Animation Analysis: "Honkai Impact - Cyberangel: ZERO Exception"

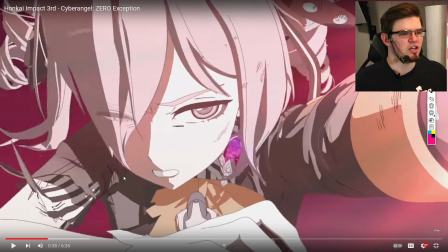And I think that the way they did this effectively was they took the 3D model and everything on it, and then they may have done a draw over of the expression to make it a little bit more bright. So you can do this within 3D programs these days. Pretty much all of them allow you to draw within.
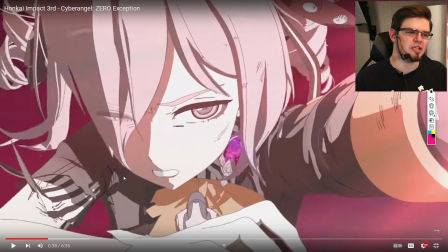And I believe they drew these in the program purely because of things like the one eye being partially covered by hair, and that being able to be forced through the hair visually is something that would be very hard to do in a composition rather than just doing it natively in the program.
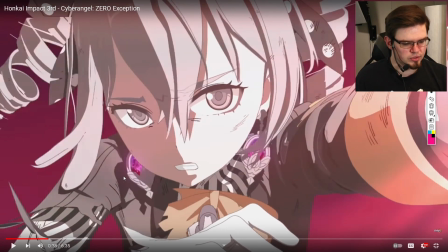So you're having this very bright expression that is extremely easy to read, but you can see on parts like this on her face here where the geometry of her face doesn't quite line up with the angle of the eye here. This sort of bulbing that happens at the end usually would have
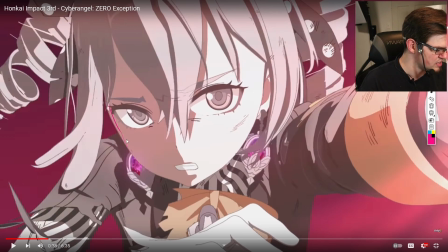some sort of a press in where the cheek would be at an angle like that. So what I believe they may have done is just taken a simple shape and then animated the face on top of it later. but they may have had some sort of a placeholder face on there as well.
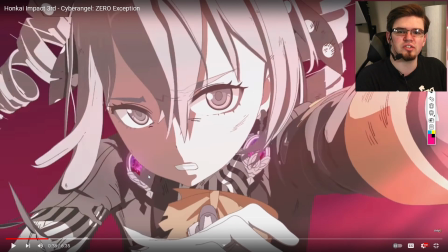It's kind of hard to tell. It could be entirely intentional that the face is so smooth like this without any sort of cheek bump or anything, but usually there is a bump there when people turn their heads. It happens in real life, it happens in most anime, and it takes a very specific angle for that to be hidden.
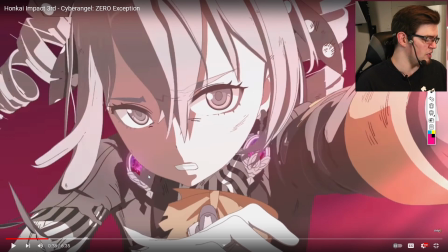This might be one of those cases, but in my expert opinion, it may have just been a blank face that they animated the face onto later. Whether that was done in CG entirely or drawn over with 2D like I had mentioned is kind of up in the air.
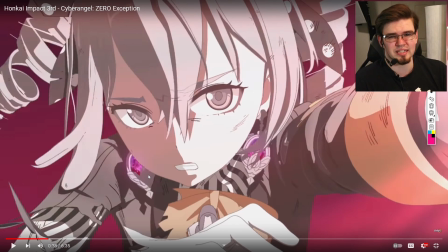Since I'm not the one that did the shot, it's not really easy to tell, but that's my theory.
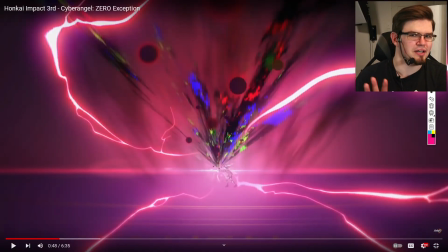This doesn't really have so much to do with anything I'm going to talk about at a super technical level. I just think this is really cool. This energy expanding out is something I talk about a lot in Honkai animations. The electricity, the way that it just kind of sparks and flings itself around is always handled very well.
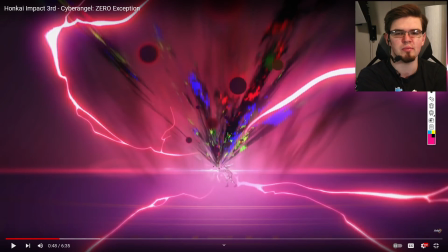But I also really love the idea of having these primary colors of red, blue, and green coming out of this black mass. It makes everything feel that much more energized and in almost a corrupted sort of context where you have this extremely aggressive color aberration happening with in this black mass.
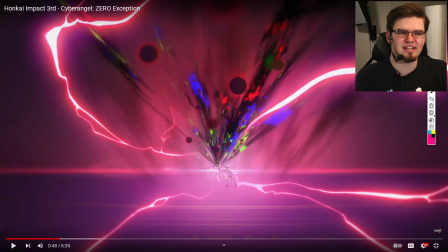That just shows a lot of energy being spent in a way that is not super common, and that's why I wanted to mention it.
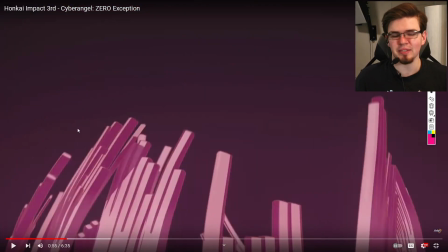Just very creative visual direction on that one. While this probably is not intentional, this sequence here of all of these long
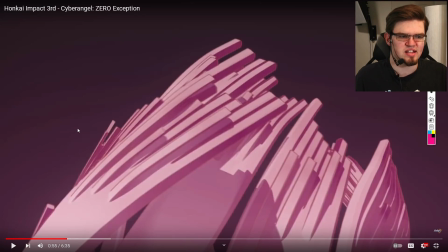strands of cubes and various lengths and groupings reminds me a lot of A.F.
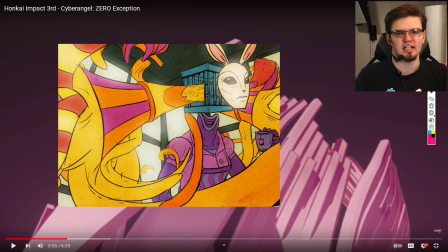Shepard's work. He has worked on stuff like the music scene by Blockhead, the music video for that song.
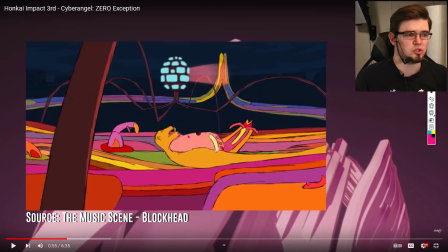I'll probably show it on screen here.
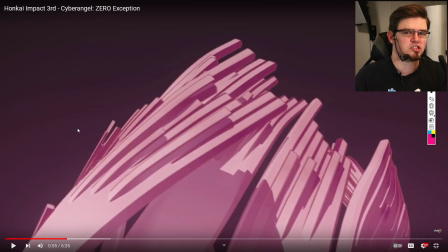This sort of concept of having these huge geometric explosions in these groupings in these really creative ways
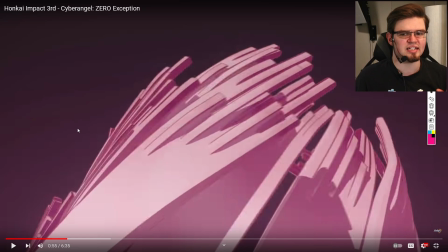is something that Anthony Shepard has always done and really did in that music video, and I love it visually. It is extremely a treat to watch if you like animation.
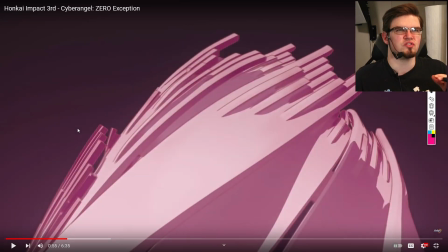That's something to watch if you really like this sort of psychedelic, surrealist animation. His work, Anthony Shepard, is brilliant, and especially that music video for Blockhead was just insane.
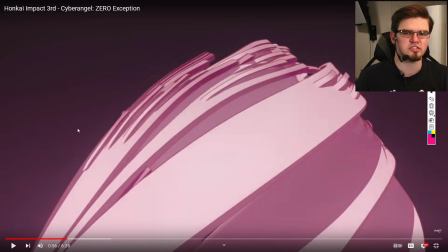So definitely, if this shot ever piqued your fancy while you were watching this and you want to see something kind of like this, definitely go check out that music video.
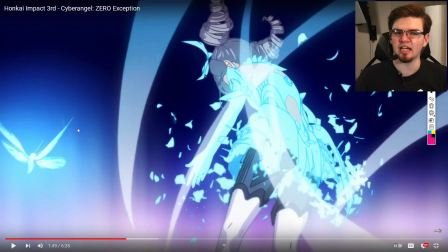Nobody is telling me to, but I'm going to be calling this sequence here Cyber Moon. I really like the way that this handled itself.
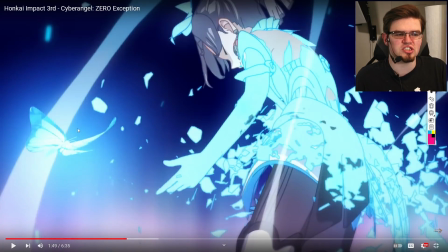All of the previous outfit just kind of flittering away into little chunks,
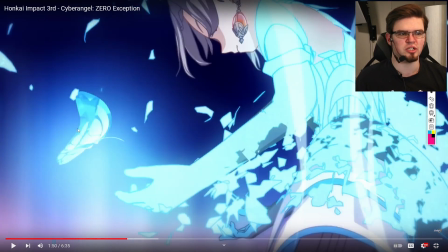kind of like we saw earlier with those geometrics, again insinuating change.
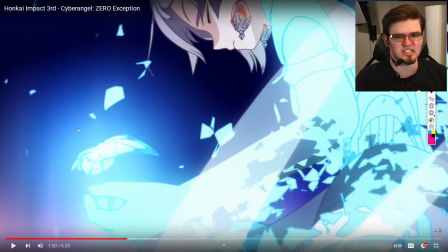And then this butterfly, which obviously has some sort of significance in the story, is just a very clever visual thing.